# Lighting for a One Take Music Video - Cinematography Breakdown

I think a big lesson that I learned from this music video was that pre-production is where all the work is done.
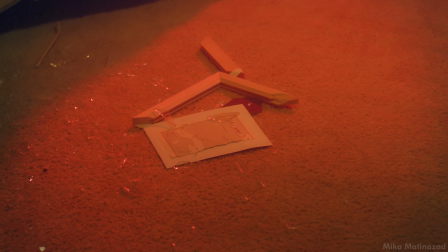(4:20)
Planning for the props or the furniture or practical lights or where the actual lighting fixtures are going to go. You have to do your due diligence and kind of plan ahead. I'll just kind of skim through the video and just talk through some of the elements or anything that I remember from the shoot that is worth talking about.
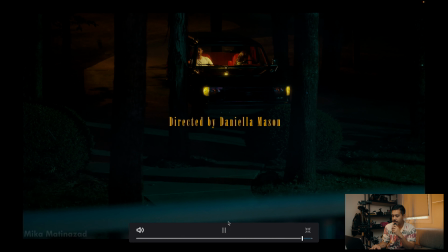(4:39)
So we start with a shot of a car pulling in, and as you can see, the inside of the car is lit. We had I think 2 of these little aperture MCs that were just like, they were taped to the roof of the car just to provide some light inside the car.
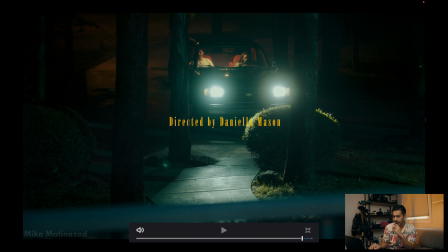(4:57)
Right before that, when she's walking up, we had a fixture on the right side here I think it was with like a slightly cyan look that was kind of coming through the trees, just to highlight her as she walks through the
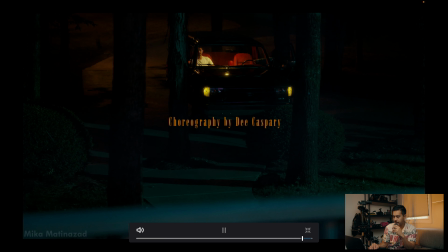(5:13)
little path over here. Fast forward.
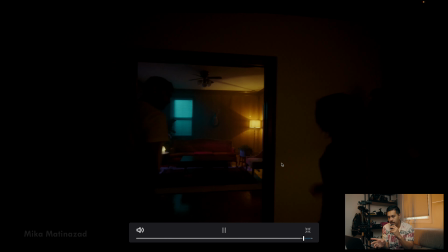(5:17)
So here she, takes her coat off, and then you see them going into the first room.
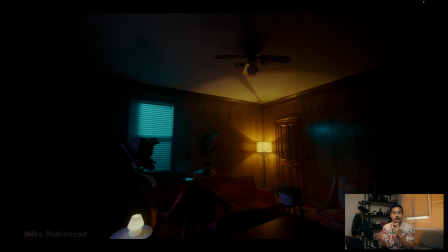(5:24)
I think the bulb we had in the lamp in the corner, it was just a practical bulb. It wasn't one of those aperture ones where you can control it.
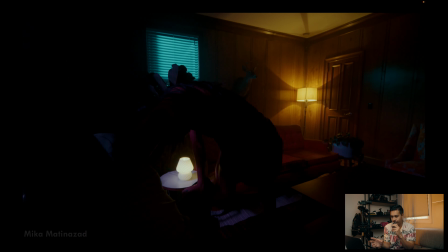(5:31)
But I like the shape that it kind of threw in the corner with the contrast between the cyan and the orange.
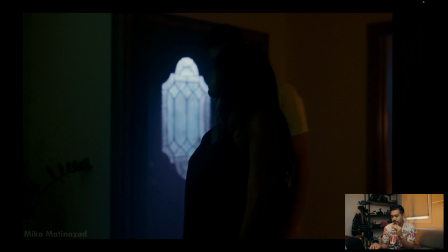(5:36)
So we follow them into the second room.
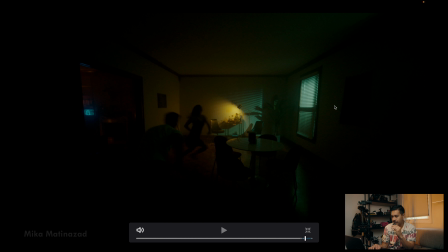(5:41)
So as you can see on the right side, we don't see the fixtures, but they're coming at an angle. And I think we had two 300Ds with a green gel kind of going through, and then this kind of orange light back here that's a practical
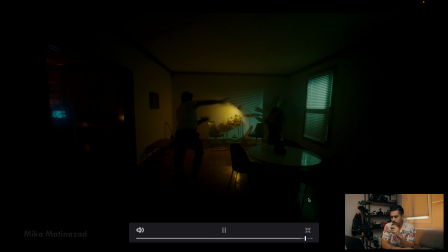(5:59)
kind of shining on the little table, just to add a little more shape to the room. And then they come through into this room.
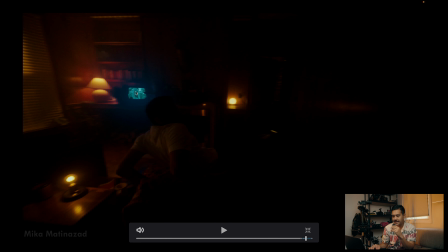(6:05)
As you can see on the TV, we had to record another full take of the performance of the artists just out in the woods earlier in the day, and then we took that,
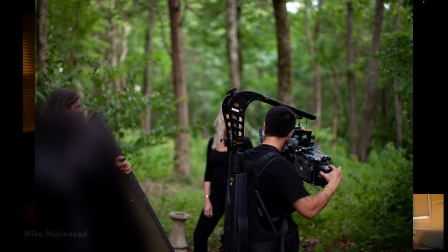(6:16)
green screened it into the TV, made a cool effect, so that was fun too.
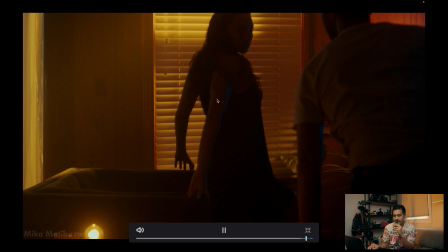(6:20)
And then I think we have a vortex coming through this window,
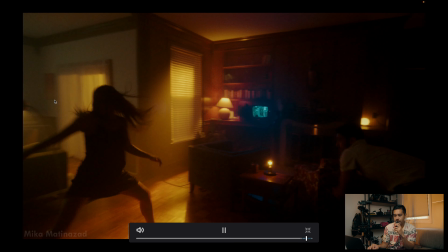(6:25)
these two windows, and then another vortex for this blue light out here.
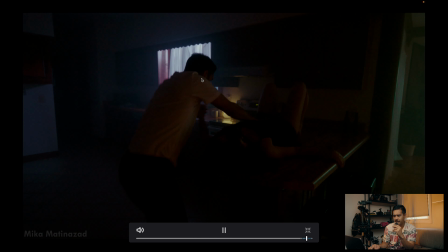(6:31)
And then I think we had a sky panel coming in through this kitchen light right here.
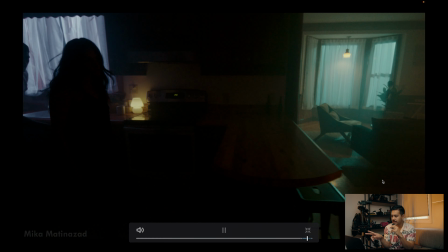(6:34)
And then here, just have to follow them back on steady just further into the room.
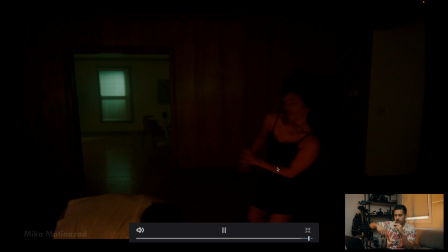(6:42)
I come back around and follow them into kind of the open space between the two big living rooms.
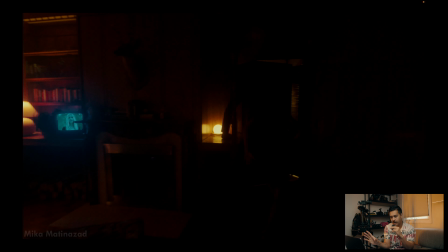(6:50)
It got a little dark right here.
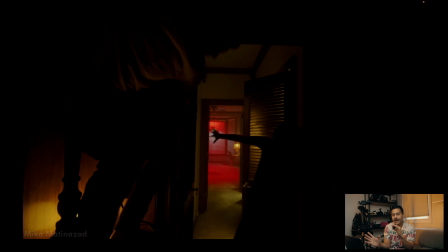(6:53)
Initially when we were shooting, I had thought we had more lights, but basically out of lights in that corner.
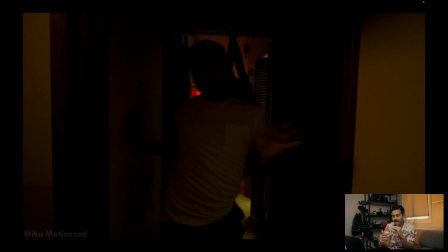(7:00)
But you can see from the side doors, there's a little bit of light coming in,
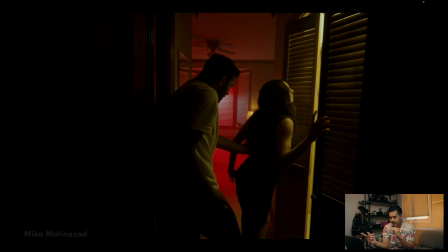(7:05)
something in the closet over here.
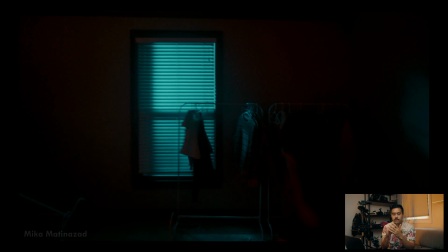(7:09)
We probably ran through this video or did the whole one take situation at least maybe 7 times. This was a pretty fun video to be a part of, and I hope to do more things like this in the future. But thanks so much for taking some time to watch this. If you've stayed till the end, it means a ton. I really appreciate you for taking some time out of your day, and I'll see you on the next one.